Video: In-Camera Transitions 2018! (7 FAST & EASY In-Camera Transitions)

Yo, what's going on, guys? My name is Jack. Welcome back to another video. In today's video, we're going to be talking about easy in-camera transitions.
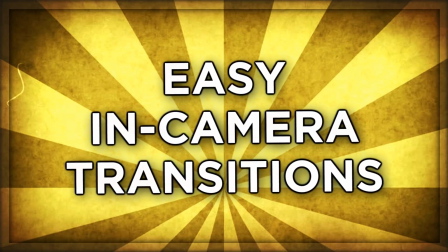(0:06)
Basically, there's been a lot of talk recently on my channel. I've probably made 3, 4, 5 different tutorials over the past couple weeks talking about transitions, overall cool different transitions that you can do inside video editors, obviously. However, today I thought I'd just mess around with trying to think up of a few different in-camera transitions. So, of course, what I mean by that is transitions that, of course, are not edited on. You are simply doing them just with your actual camera and obviously applying some sort of movement or action to your shots to actually be creating your own easy transitions that are, like I said 1,000 times now, in-camera transitions. Without further ado, let's get into the video. Now, number one is gonna be, of course, the cover up.
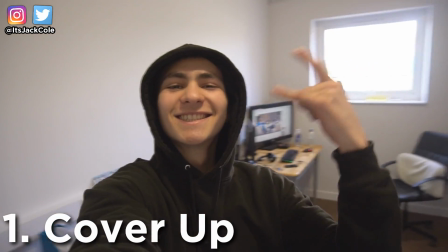(0:52)
Cover up is a very, very simple transition you can pull off. You can obviously put these in your vlogs. See loads of people doing this stuff in their vlogs, like Casey Neistat obviously puts these type of transitions in his vlogs all the time.
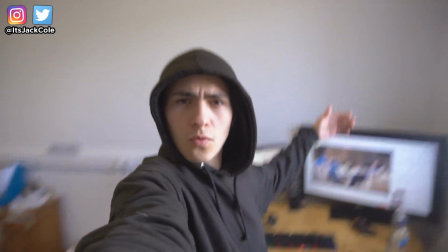(1:05)
Cover up, boom, super simple. Grab your hand, cover the lens, go to a different position in the room or your next scene, right?
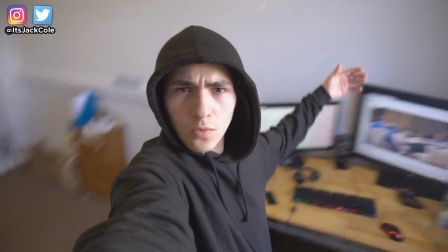(1:14)
If you're putting into a big vlog, and go ahead, put your hand on the camera and pull that away.
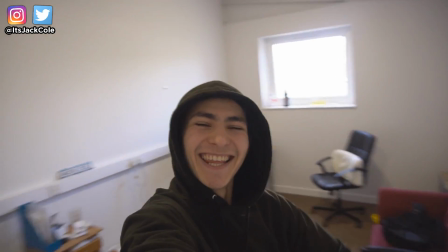(1:19)
And that is a very nice transition, of course, because the frame is entirely one color.
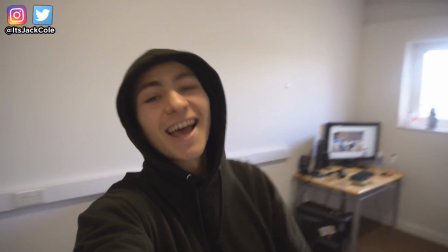(1:24)
You can simply then in the video editor afterwards just cut it at the first frame that your screen goes dark on. Boom, cut your other clip on the first clip that it pulls out on. Very simple. It looks like a very cool transition. Next up is going to be the side whip. Pretty simple.
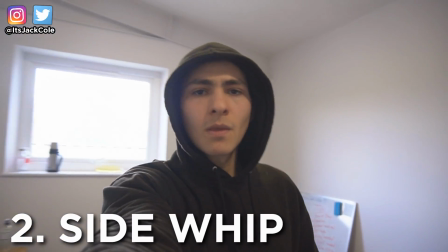(1:41)
You are basically just using the blur when you actually jump to the side as the position that nobody can really tell what's going on in the scene.
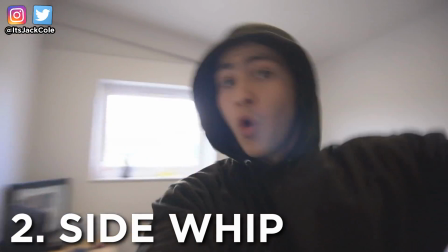(1:49)
So you cut it there. Boom. Likewise, go ahead and just jump to the side again in another location.
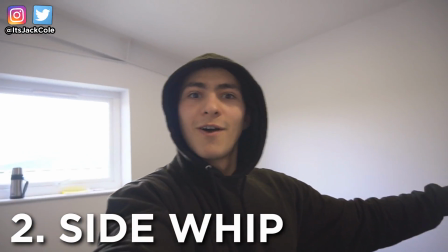(1:55)
Cut it where it's blurry, and that will look like you've kind of just jumped to the side into a new location. Super simple, you know what I mean? Nice touch to your videos. All of these take, you know, a matter of seconds, really not even much thought, but for the average viewer looking at this, it's gonna look impressive. It's very, very, very nice, and overall, it's gonna make your edits a little bit more seamless, especially if you don't wanna be editing too many super crazy FX heavy transitions back in Premiere or After Effects.
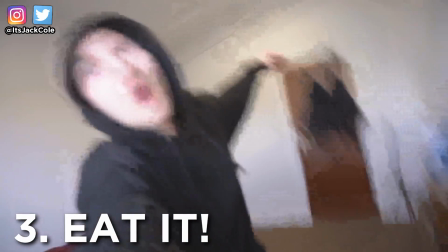(2:27)
Next up on the list is going to be the Eat It transition. Very similar concept to the cover up transition.
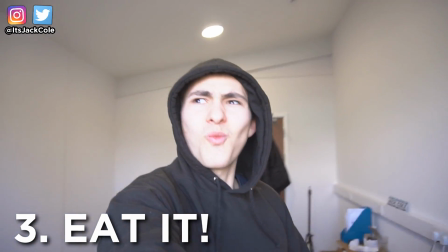(2:33)
Simply, you're going to be turning your frame all one color so you can, you know what I mean, cut it really quickly.
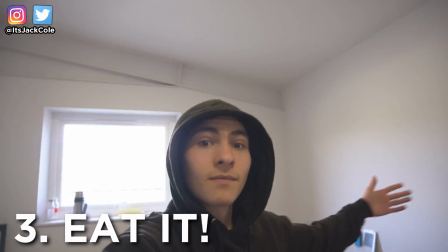(2:38)
Boom, go ahead and eat the lens, bring it out of your mouth somewhere else. Very, very cool. Looks like you've eaten the camera. Kind of cheesy, but still, you know what I mean? It's easy, very, very easy. I don't really see too many people doing this in their vlogs, to be fair, because it would be kind of weird if you're in public and you shove the camera in your mouth, but still kind of cool, kind of funny. You might make someone laugh with this one right here. Decent, you know what I mean? Next up on the list is gonna be the shake.
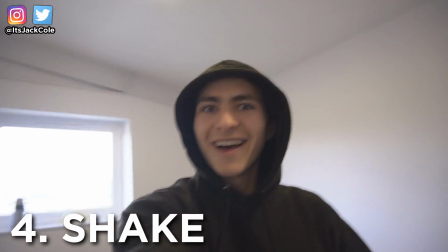(3:04)
Very similar concept, again, as the side whip. Just go ahead and literally shake.
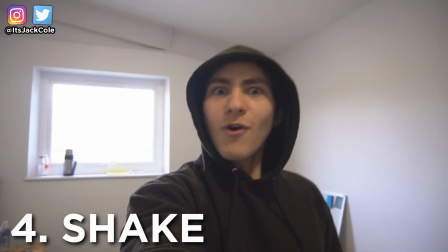(3:09)
So your frame is gonna go out of focus, and then you can simply cut it.
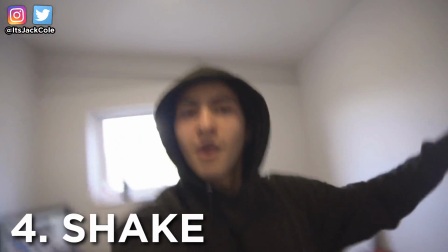(3:14)
Again, cut it on the next position that you shake in, and it will look like you've shaked to a new place.
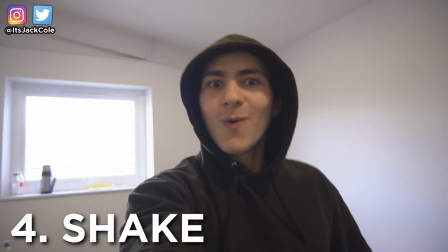(3:20)
By the way, short side note, all of these samples are done in my office, so I am actually transitioning to new clips, even though the background probably doesn't look much different because it's just the same 4 white walls. Next up, again, super simple one. Go ahead and start recording yourself for a couple seconds and then try and do as most realistic kind of push to the camera as you can.
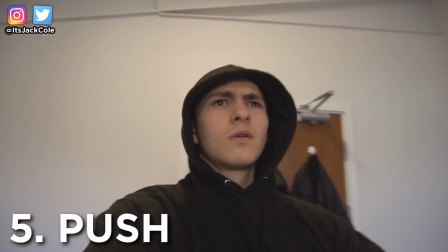(3:43)
Obviously, don't throw it out of your own hand, but go ahead and act like you pushed the camera and do a bit of a movement as well,
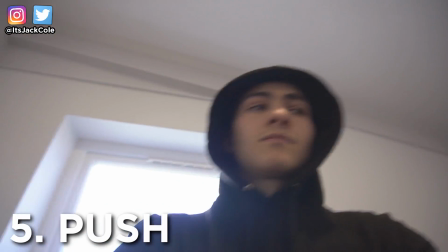(3:50)
because this will work even better again if you do it kind of like the previous one, the shake one, and kind of make it a little bit blurry. It's gonna look the most seamless that way,
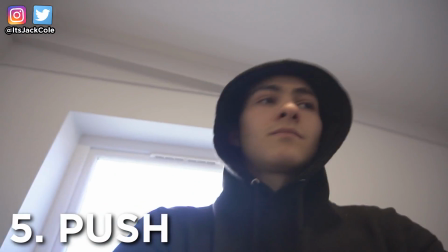(3:58)
but pretend like you're pushing the camera, and then just go ahead and on your new clip,
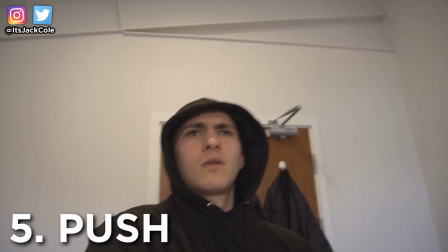(4:03)
pretend like you've been pushed and going in, again, the same direction as the camera was.
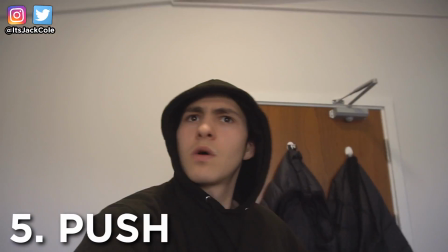(4:08)
It's gonna kind of look like you pushed the camera and you pushed yourself into this new scene. Very, very cool. Overall, again, one of those really seamless ones, and you could even try it out where, you know what I mean, you push the camera and then you know what I mean, your buddy gets pushed in the next shot. I don't know, you know what I mean? Just kind of think up a cool way you could pull this off in. Overall, the push one definitely is pretty cool, and you can kind of play on it a few different ways.
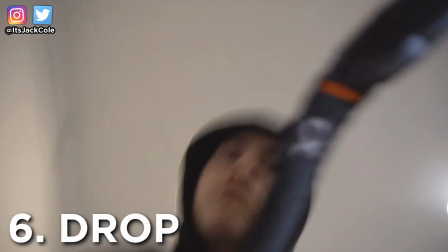(4:33)
Next up is gonna be the drop. Boom, same concept as the push and the shake and the side whip.
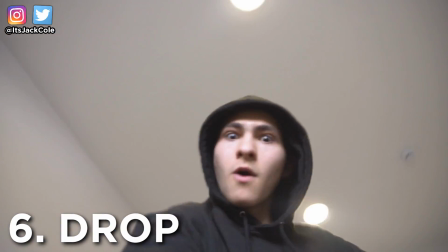(4:38)
Just go ahead and drop your camera in a certain motion, and then go ahead and on your next shot,
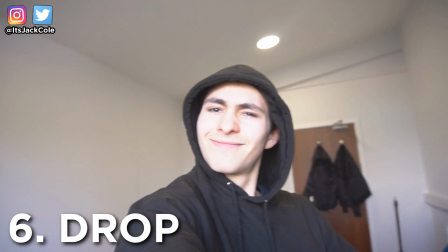(4:44)
put it up and drop it in the same direction, and it will kind of look like you dropped into your next shot. Boom, very, very simple. And finally is gonna be the snap. transition.
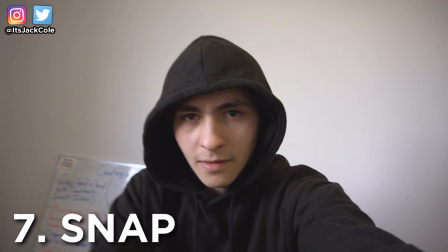(4:57)
Simply go to somewhere, snap, and on that snap, just cut to another place.
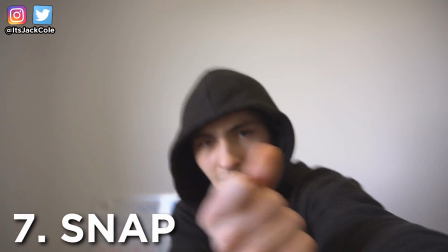(5:02)
It'll look so quick that, you know what I mean? It just looks like a cool transition.
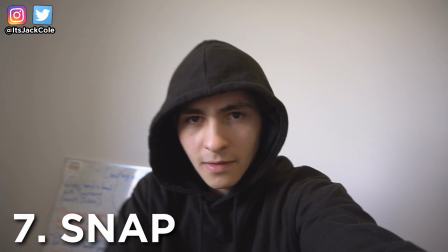(5:06)
But overall, I think that was seven or eight of the very easy in-camera transitions that I know how to do. And overall, hopefully you definitely picked up a couple things for either your vlogs or your films, or honestly, whatever you want to use these in. Thanks for watching, guys. I'm ItsJackCole. I produce video production themed videos on my channel damn near every single day. I've been on a bit of a roll recently, even though I missed a couple of days the past week or two. Anyways, thank you guys for watching the video. Have a nice day and goodbye.